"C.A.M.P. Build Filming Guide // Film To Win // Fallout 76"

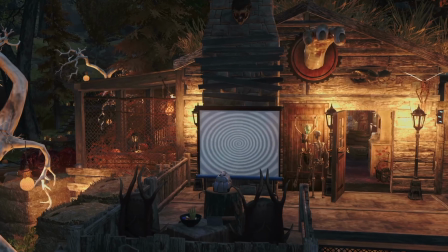Lighting is crucial in filmmaking,
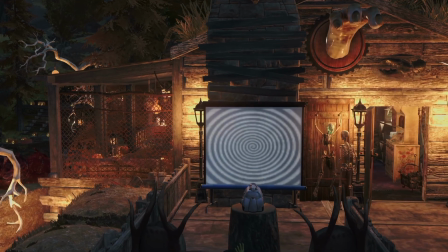but in the game we're very limited with lighting options, and specifically controlling our lighting.
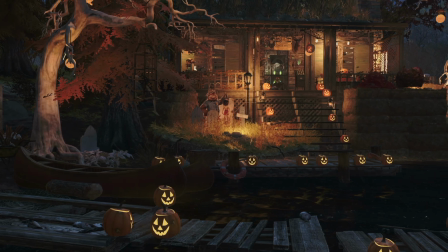Still, we can work with what we have. Ideally, you want consistent lighting for the whole story, but game time is sped up,
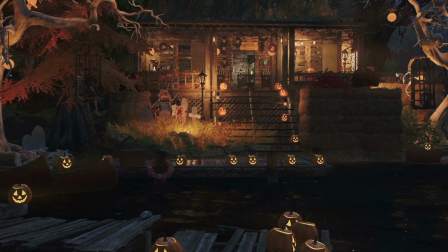and while you're getting that one cinematic pan of the docks, 3 game hours go by and your colors and shadows are all over the place.
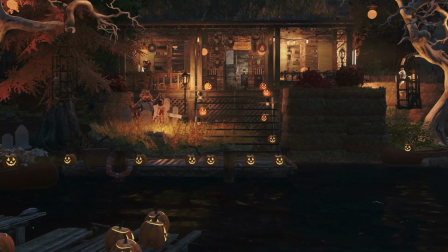It can rain, you can get a rad storm, fog, nukes, you name it.
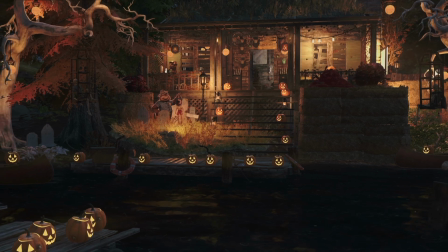One thing you can do to avoid all that is to build in a shelter.
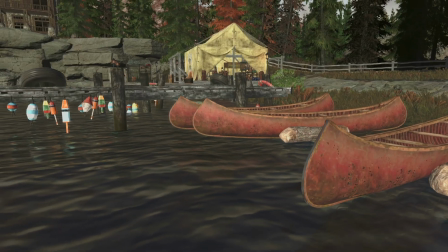If you have a shelter that looks something like this, with trees and grass and a sky, that's a good option.
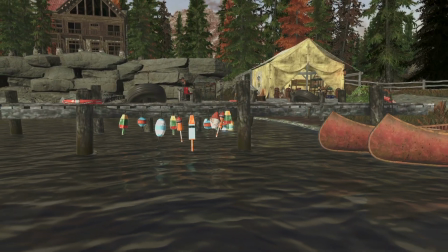The weather and lighting here will never change. However, that may be a drawback as well.
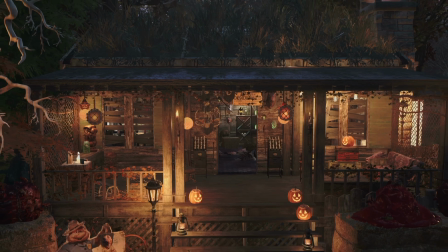My camp, for instance, is meant to be creepy and relies heavily on those jack-o'-lanterns for mood, so night shots are actually important to me.
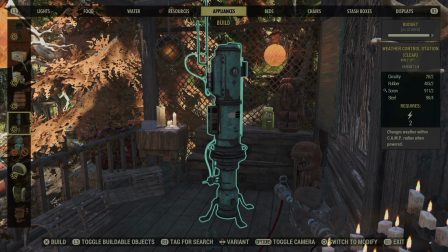Another option is to use weather stations, which you can only use above ground, not in shelters. You can set up clear weather, rain, snow, there are a couple of others I think, but this doesn't control night and day. You still have to keep an eye on that clock.
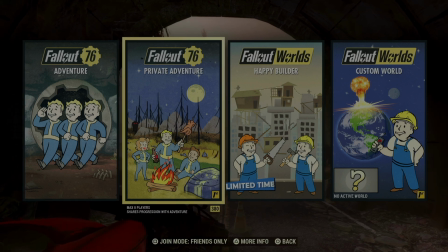Finally, if you have the option, the Fallout first option that is, to build in a private world, do that.
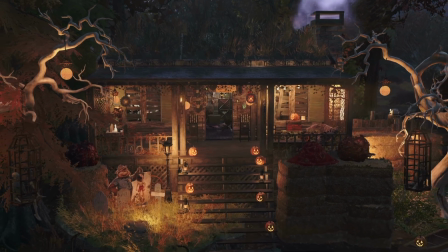I am unable to do anything in the public world without a swarm of people all waving at me, which I really appreciate.
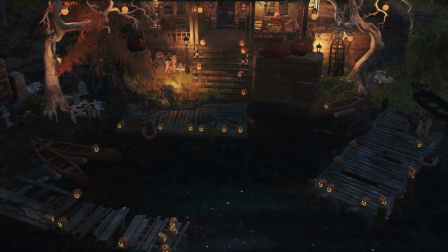I love you guys too, but when I'm building, I don't need photobombers. And unfortunately, we don't have a "please go away, I'm building" emote yet.
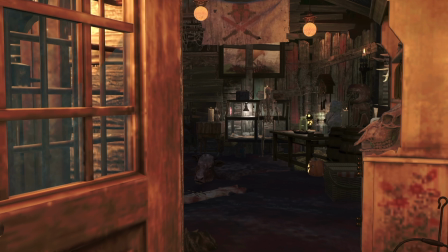As far as indoor lighting is concerned, light everything.
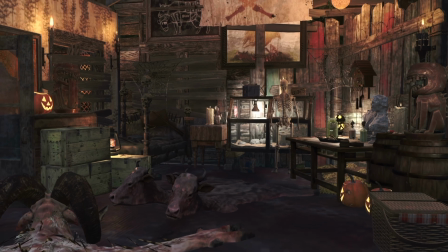Dark corners may look interesting and moody from the first-person perspective, but on screen, they will just look like dark pools of nothing.
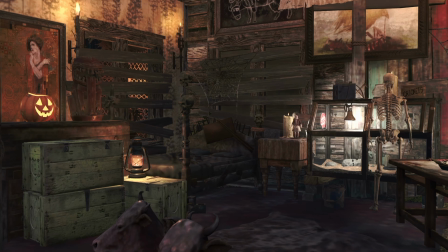Put little practicals everywhere.
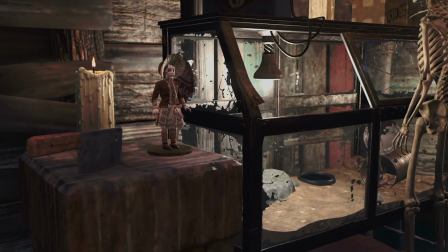That's what we call these tiny little lights that don't really illuminate the whole room, but rather draw attention to individual items.
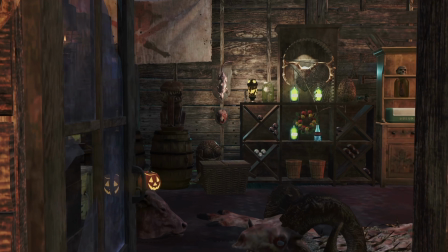Regardless of how you go about it, prepare to spend nearly as much time on filming and editing as you did on the build itself.
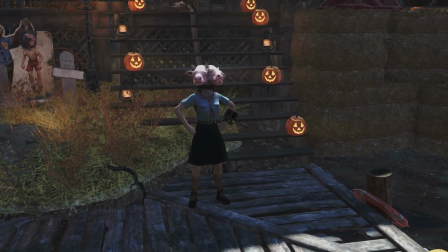Like I mentioned in the beginning of the video, my build is for the Summer Sleepaway Camp Challenge.
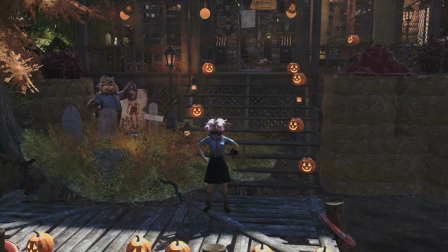And for that event, we're limited to either 5 photos or a 30-second clip.
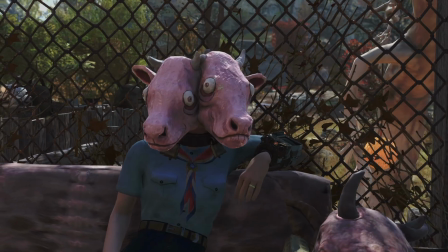30 seconds is rough.
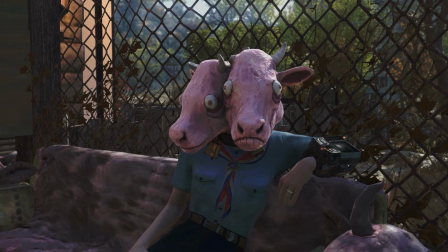I had to cut down all of my footage by a lot and keep only the most important and visually striking shots to tell my story.
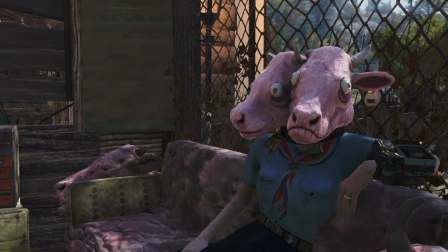Here's how it turned out.
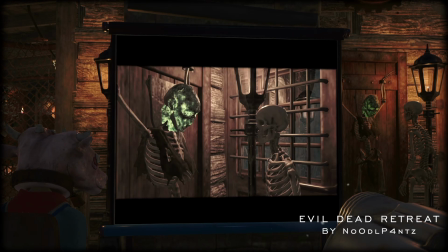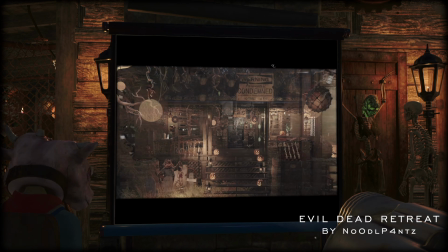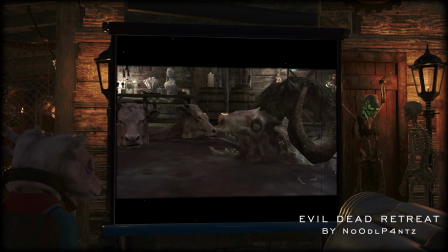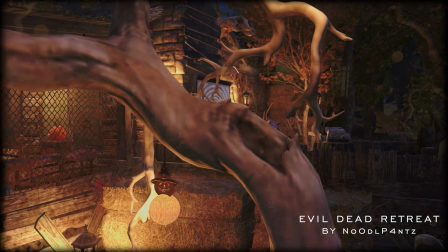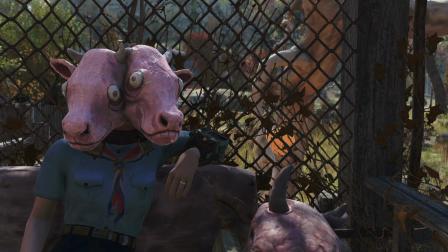If you are preparing for the Summer Sleepaway Camp Challenge as well, keep the tips from this video in mind.
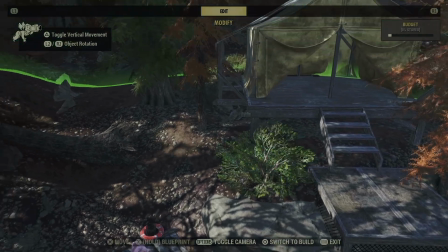Check out my other tutorials on how to build a camp, especially the one on how to build on a lake, for additional insights and inspiration.
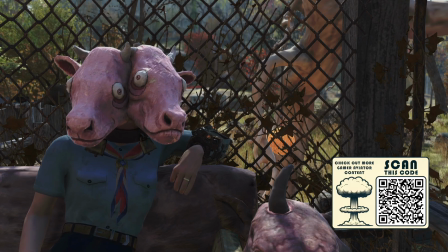Building a beautiful and functional camp is just the first step. Filming it professionally can make even the simplest build a strong contender.
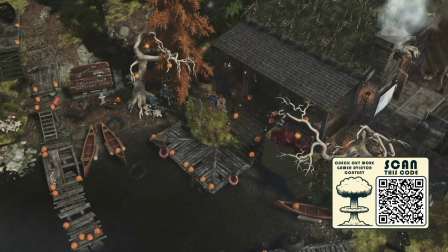Top-notch presentation goes a long way, and it's the key to standing out.
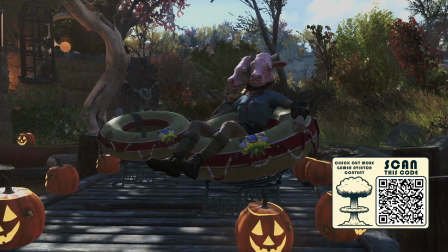Thanks for watching. Noodle Pants, one half of Game Aviator.
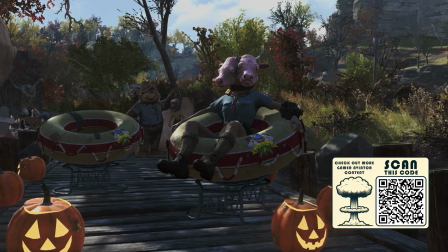And until next time, keep those cameras rolling, and may the odds be ever in your favor.
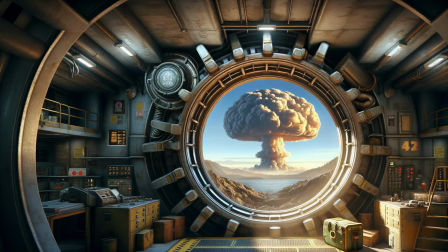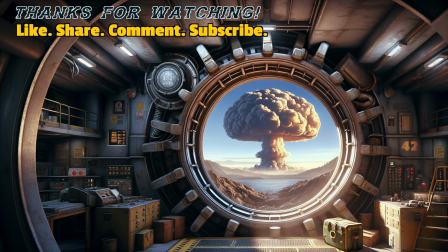In the heart of West Virginia, where the shadows creep and sway, lies a land of rusted dreams, where the brave dare not stray. Appalachia, oh, it's a treacherous ride, with dangers untold and nowhere to hide.